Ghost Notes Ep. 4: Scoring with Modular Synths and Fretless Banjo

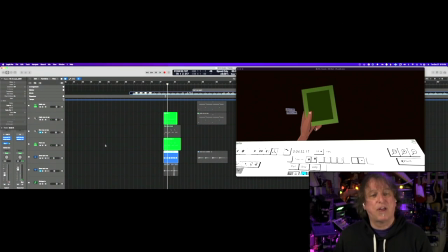(6:29)
The only reason I included that in there was for the vocalist to actually hear some of the vowels i was using and the way i was presenting those notes rather than just putting on the page i thought it would help them to hear that so i included my bad vocal in there so
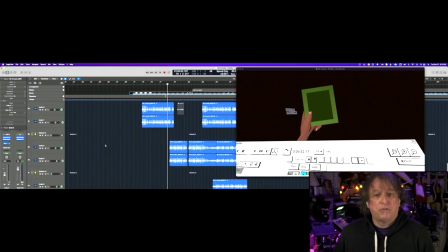(6:43)
they could hear it and those are sort of the elements of this cue so
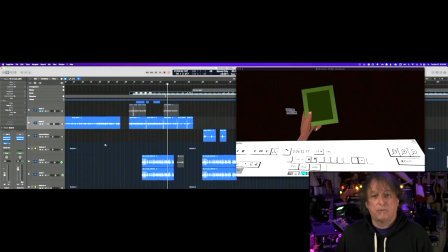(6:47)
now that we've seen how this kind of comes together with there's not that many
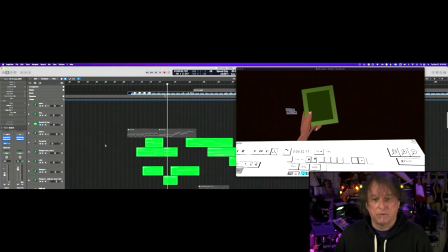(6:52)
elements guitar vocals we got the string quartet this is the mock-up strings i don't have the live strings in this session and we've
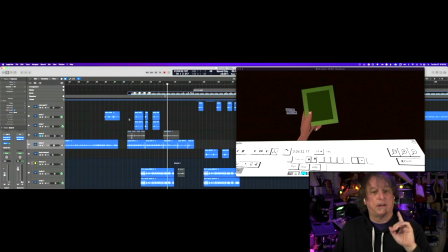(7:02)
got our modular stuff. There was one other thing I wanted to show you here in the cue, just a little composer thing that I did. In the scene you can see that the characters are looking for clues.
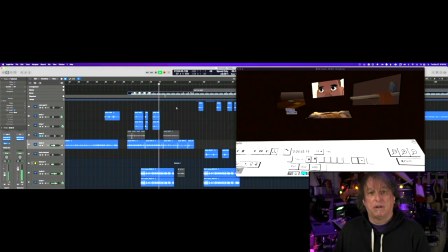(7:16)
They're looking around this demolished house trying to see... trying to see if they can find what had happened. And so the cue's in five until this moment. So you'll see Adi's looking around.
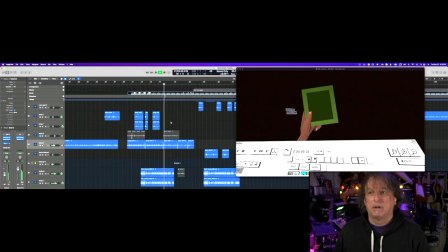(7:31)
He spots a picture over there. As soon as he holds the picture then we switch to 4-4. Now what you're seeing here is a placeholder picture. We didn't have the final art in for the version that I was composing to,
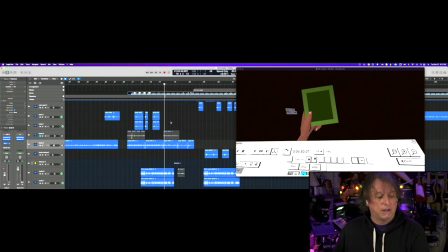(7:44)
but we knew this was going to be a key moment in this scene where Adi finds something that's important to figuring out the answers. If you watch the video you'll see. So that's why we change over from 5-4 to 4-4 here right in that moment.
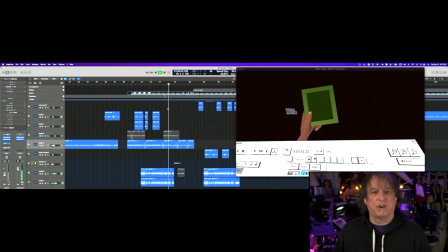(8:04)
It's as if there's progress starting to happen. And then we bring in the vocals here on that part too.
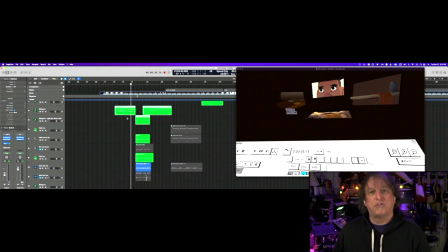(8:12)
So anyway, just a little bit about how I constructed that cue and changed the time signature when there was a real change in the tone that we wanted to convey as progress here for the for the main character starting to sort out the clues.
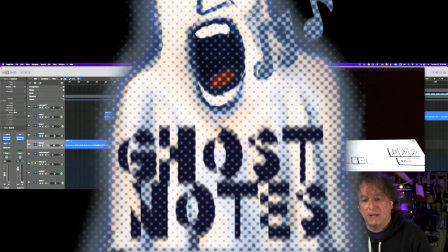(8:25)
I'm gonna show you my weird minstrel banjo. So this is it. It's made by Mr. Rioso. That's the manufacturer's name, or the builder. Made in Oakland. Yay, Oakland! Here in the East Bay. This is number 8 of 37. So I guess there's not that many of these things. I found it on consignment of a store here in the East bass. So this is the banjo. It's hard to tune. How do I tune it? I just tune it to whatever piece I'm working on. So I kind of get this one tuned up to the to the cue here. So that's basically it was a simple part. So I'm kind of playing a little bit like a delta blues slide guitar kind of part. I didn't want it to sound Delta Blues-ish, but I wanted to have an Otherworld kind of, I can't quite place this type of instrument sound to it. It does kind of sound like a banjo, but it's all nylon strings, so it doesn't have a typical banjo sound. It's got this more mellow, and it's a very long neck. You can get pretty low. There's one cue right when the main character, Adi is going to go in the forest. You see his face, he's kind of scared, and you hear this. So if you watch it, you'll you'll hear that part, and that's just the low string of this banjo. So this banjo has a lot of... it's even weird calling it a banjo because it didn't really fit what a banjo is except that it's got this round skin head, drum head kind of thing. Anyway, it's a lot of fun to play and it was fun to come up with parts for this particular piece. Okay, so that's the banjo part that I was going to show you. Now I'm going to take you over to the other side of the room over there and we're going to check out the modular setup that I used to create some of the sounds that you were hearing here. So how I clocked it and how I made it work within this cue.